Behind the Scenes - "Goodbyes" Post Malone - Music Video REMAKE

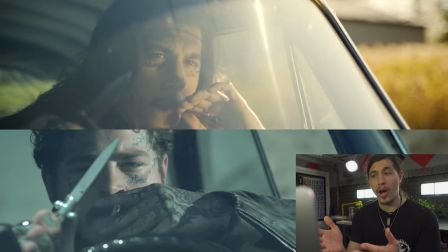Hey guys, welcome to the exclusive look on how we recreated Goodbyes by Post Malone.
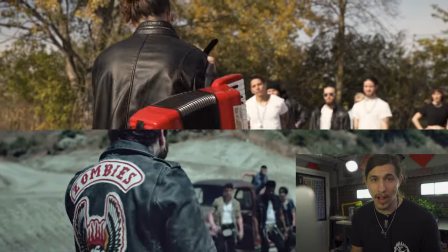We pulled off this project in about a week's time, right before Halloween in 2019, and we did it for about $200.
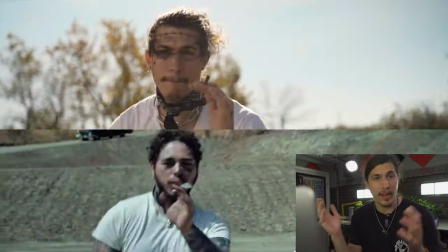I phoned in a lot of favors from my filmmaking friends, I had a bunch of extras come and help out, we had people donating vintage cars,
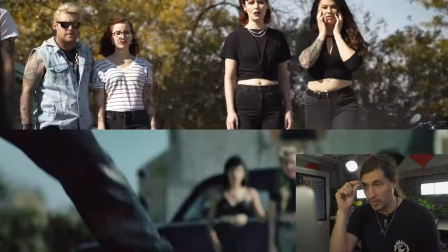and yeah, for about $200 we were able to pull this off. you know had to buy some fake tattoos some fake blood and some tombstones from party
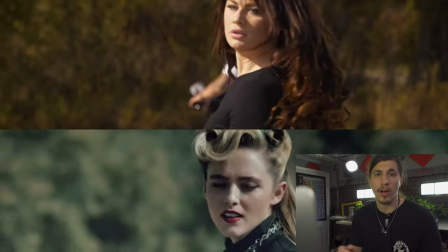city but uh yeah i'm gonna kind of go over how i recreated this and give you an
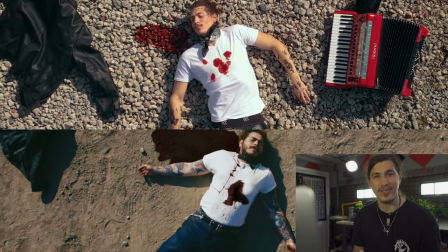exclusive look so uh yeah stay tuned so it is the big day of shooting goodbyes by post malone um i have gotten three hours of sleep in the last three days i had about three weeks worth of logistics to figure out in like literally three working days. I am so tired right now. But I'm heading over to Jason's. We're going to pick him up. And then we're going to head over to the first location. So I just parked the car over here. And we got everything set up. And we are going to get started just as soon as everybody gets here.
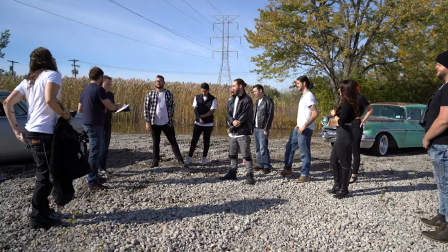But yeah, I'm so excited. Oh, it's coming together. I never thought I'd be doing this. I'm so stoked to be doing this video. So I almost didn't film this project at all.
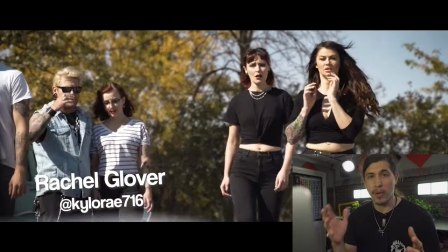I met up with Rachel right here, and I told her my whole story about how I almost met Post Malone and it didn't work out.
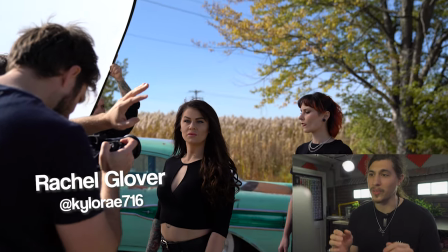And she kept insisting, Denny, you've got to do this project. So we made it happen thanks to Rachel.
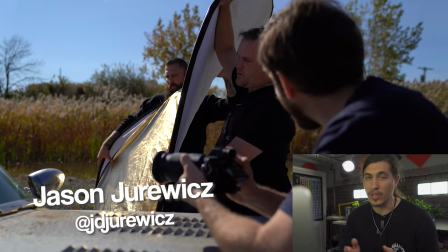And right here, Jason. Jason Jurwitz was the director of this, the director and cinematographer.
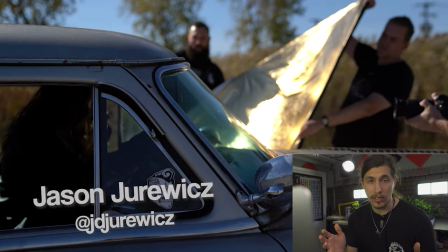And he shot a bunch of my videos, and if it wasn't for him,
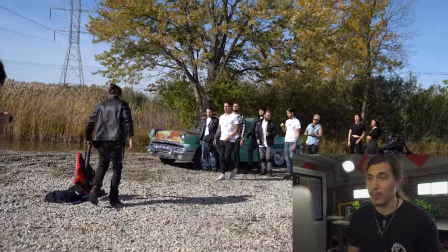I wouldn't have been able to pull off all the videos that I have done. but Jason's been an amazing friend and I've really learned a lot from him.
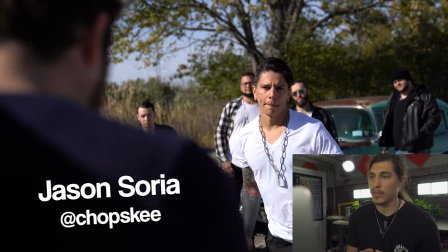Yeah, fuck yeah. Hell yeah. All right, action.
This is the other Jason on set, Jason Soria.
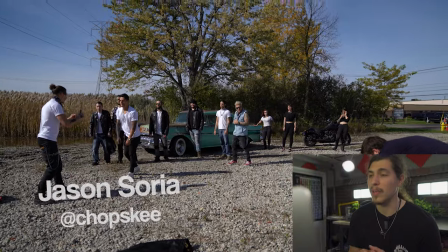He goes by Chopsky on Instagram. He's a photographer and skateboarder.
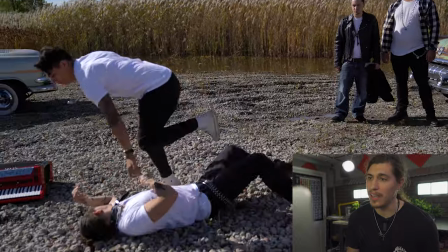We grew up skating way back in the day and yeah he came and helped out.
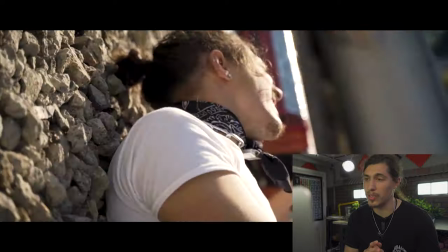He had a motorcycle and it helped out with some of the shots that we had to pull off so he was he was really fun to work with.
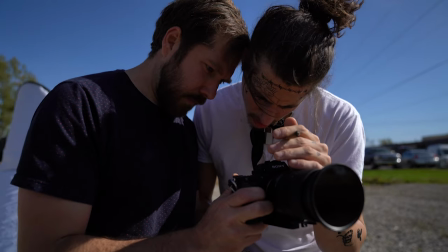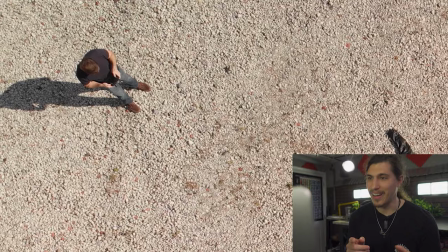And that's Jason right there flying the drone for the first time.
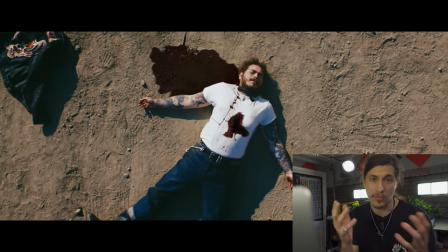He's never flown a drone and we needed to pull off a drone shot so I gave him my drone, gave him the controller and he did a perfect job.
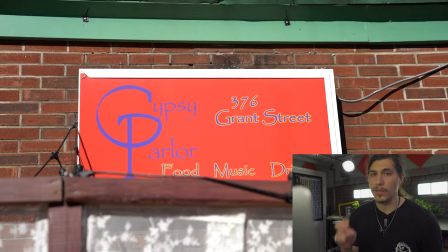It was a simple shot and he nailed it. The second location we went to was Gypsy Parlor.
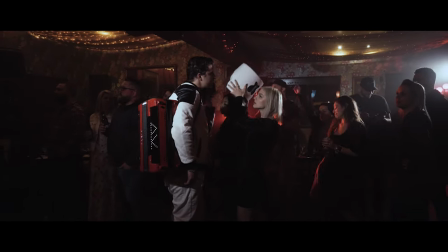I shot Happier there, if you may have seen that video. They're always open for creatives coming in and using the space so we got to shoot there for nothing.
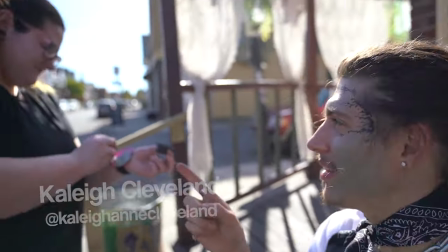So this is my friend Kaylee, Kaylee Cleveland.
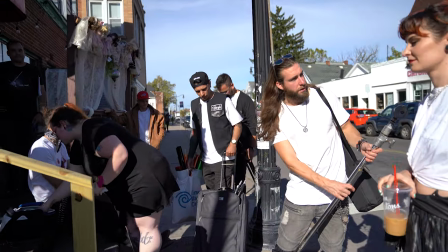Yeah she's turning me into a zombie right now and hopefully in the next hour or two we're gonna hop inside and get some shots.
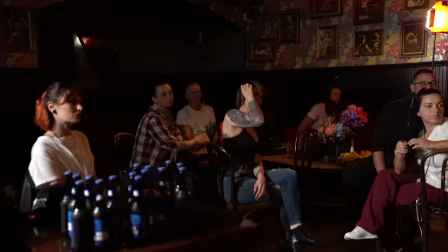And this is us setting up.
So the hero table is gonna be like right about here. That's gonna be Rachel and Jason.
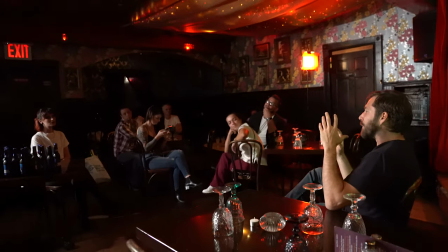We're on a really tight schedule because we still have a ton of stuff to do. So it's really all it is just be sitting around hanging out at these tables.
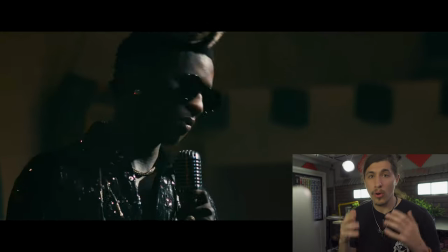Thank you very much.
Hopefully we'll be So Post Malone collabed with another artist, Ty Dolla Sign,
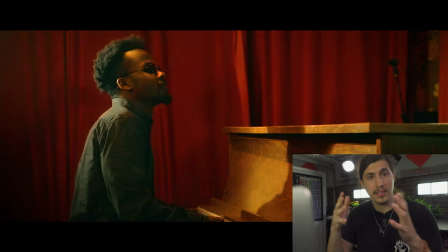with this video and he's up there singing but because this is an instrumental I wanted to have somebody up there playing the
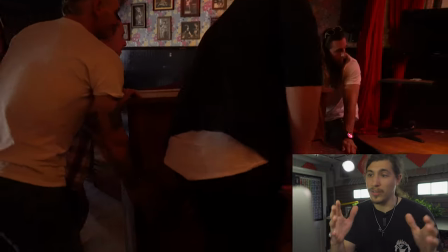piano so we used our resources and we found a piano at Gypsy Parlor that we pulled up on
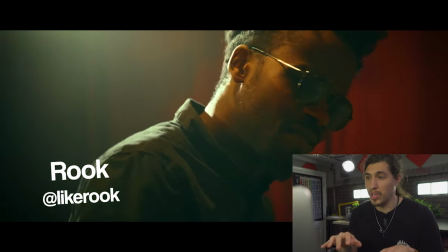stage and we were able to have my buddy Rook play the piano and it kind of fills in the gap of that collab up there.
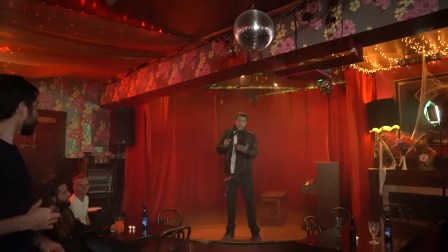And if we can have Jake, Jake are you over there? Yes. If we can have you literally checking off like so we know exactly what we got.
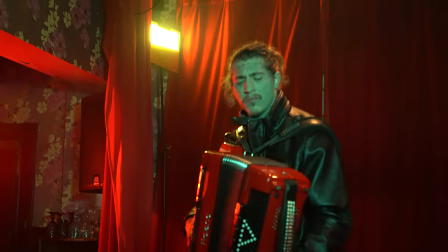We're getting the front, look at your shot, come